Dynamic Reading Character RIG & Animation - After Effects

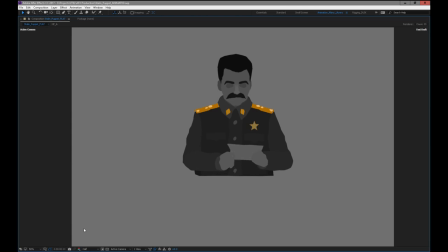I also have this one, I have the offset, the time offset, or sorry, the posterized time filter on it, and that's just to give it more of the feeling of the actual film, which is everything's done on holds,
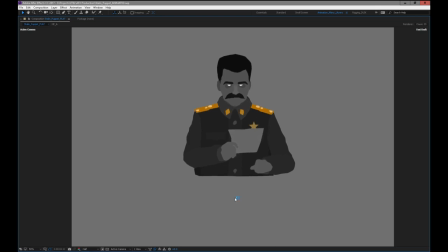and it's a little bit slower animation. Well, it's on three, it would be called on threes, so most movements are on threes, and then some are on twos and stuff like that. But you'll see there's a little bit of detail in the hand in the paper. I added some puppet pins to the finger, and the paper is a 3D layer that rotates a little bit.
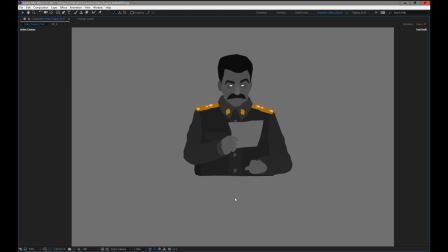But honestly, you don't see most of this animation in the shot because the camera's moving so much. I guess like as far as like a layout and recommendation on actually animating, which I run into this problem often, is if the camera's moving and there's another character moving in the shot, it's about timing where the viewer's focus is going to be.
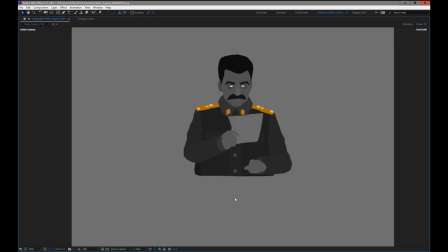So you have to pick where your broad movements are. Oh, thanks. I will call you Ricardo. Thank you. So the one thing to consider that I have to consider, and it's usually hard when you have multiple characters in a space, is who moves when.
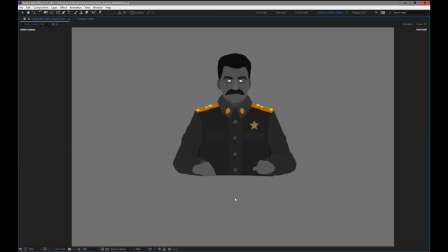And that's some of the stuff I still have to tweak out in the final shots. But so I'll actually, while this is rendering, I'll just go back into this original clip and we'll pull it back up once it's ready.
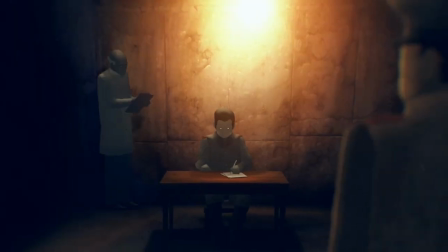This particular shot is kind of a good example of maybe the movements are too many things on top of each other.
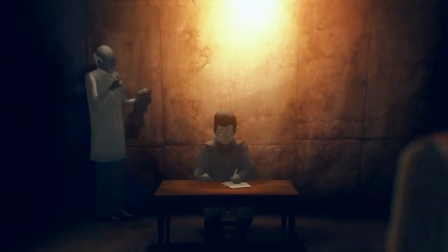So you have this guy writing, and then you have this guy taking notes you have this other guy taking notes on top of what he's doing.
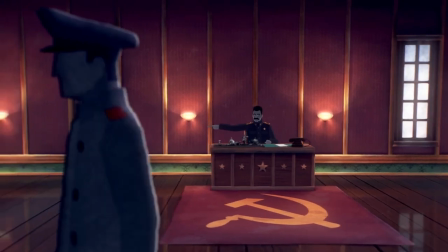And there's sort of too many broad actions happening at once. And maybe the eye has, it's tricky to know where to focus.
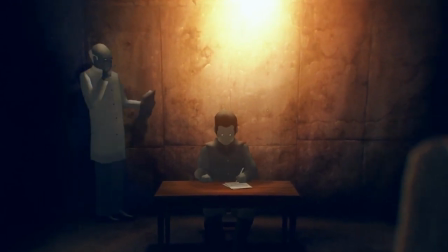My hope is, because I don't have a really good transition that goes from the one scientist to the actual turn, it's not a great transition.
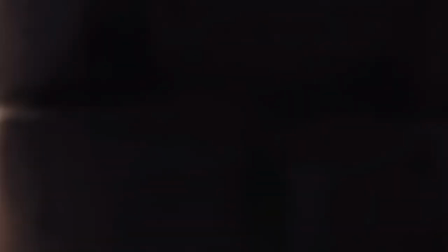So my hope is that your eye kind of pops up there as soon as he turns around,
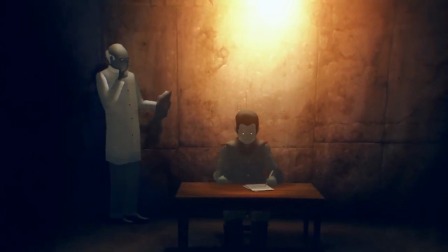and it's not focusing on, I really don't want a lot of attention drawn on that rotation right now because it's not 100%,
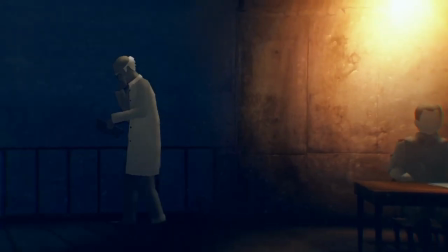and I don't know if we'll have time to fix it. And in this shot here,
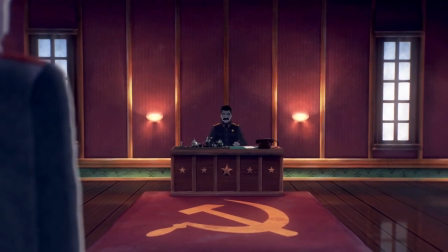right here, I had to retime a lot of it so that we see him putting this paper down and having the facial expression and going through the movement,
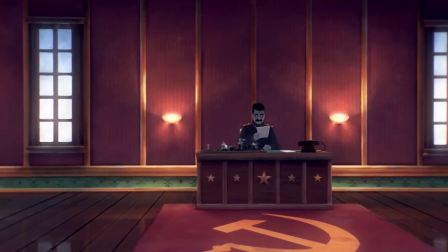and that his arm doesn't move until the camera is settled.
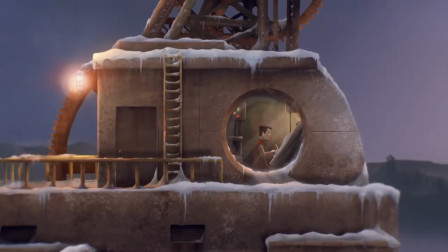So a lot of the stuff that's happening while the camera's moving, especially quickly, is just really not a lot of action.
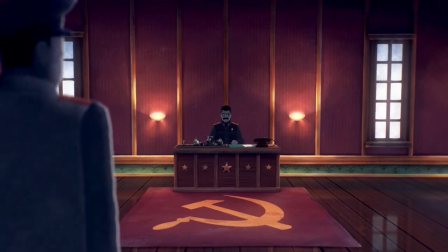And it's the same thing with like eyebrows and stuff like that. There's a one tip that I learned was that when you're animating eyebrows and facial expressions, is
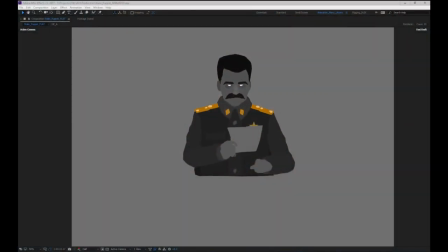try not to do them on broad movements, right? Which is something I have a tendency, because I can animate so quickly after I've set up these rigs and it's pretty easy to animate, I have a tendency to over animate the eyebrows and the facial expressions. And you really don't want to get in that habit of animating a facial expression change
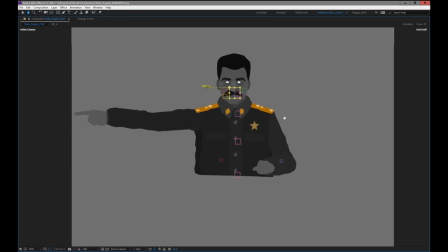when the character is in the middle of a broad movement, because then you don't see that emotional transition that happens in the character.
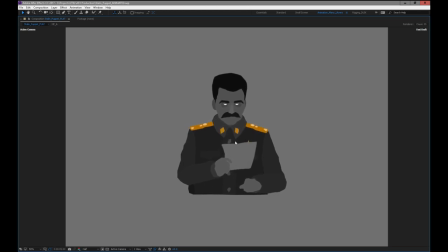So for instance, like I have a habit of like there, I furrowed his brows probably too early, but I'm not worried about it because the shot isn't seen. But I also did this thing is when I did when his eyebrow went up, I initially had to go up just for 1 second and then it comes down again.
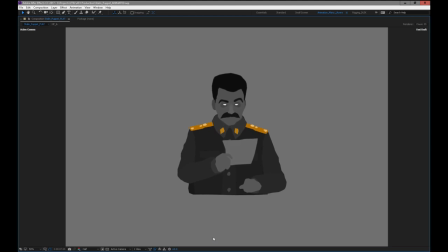And I realized there was just too much activity on his face. It looked like there was these caterpillar eyebrows just with their mind of their own moving all over the place. So it was really, I ended up reducing the number of keyframes that were used on his face in general.
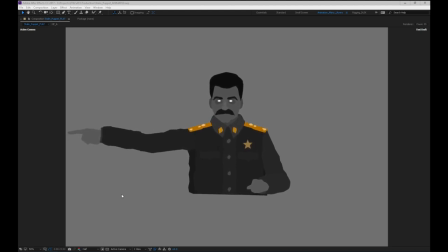I mean, this could use some polish, but again, in the actual shot, it's not worth it for this specific thing. But like I said, this character would be great for using in all kinds of repeat scenarios. You could use a character that's rigged up like this in a series, you know, it could be used a lot.
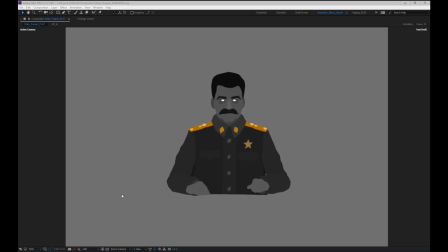So I think that's about it for this guy. So I don't know. So what I think I'll do is I'm going to stop the stream, and then I have to move into putting some backgrounds together.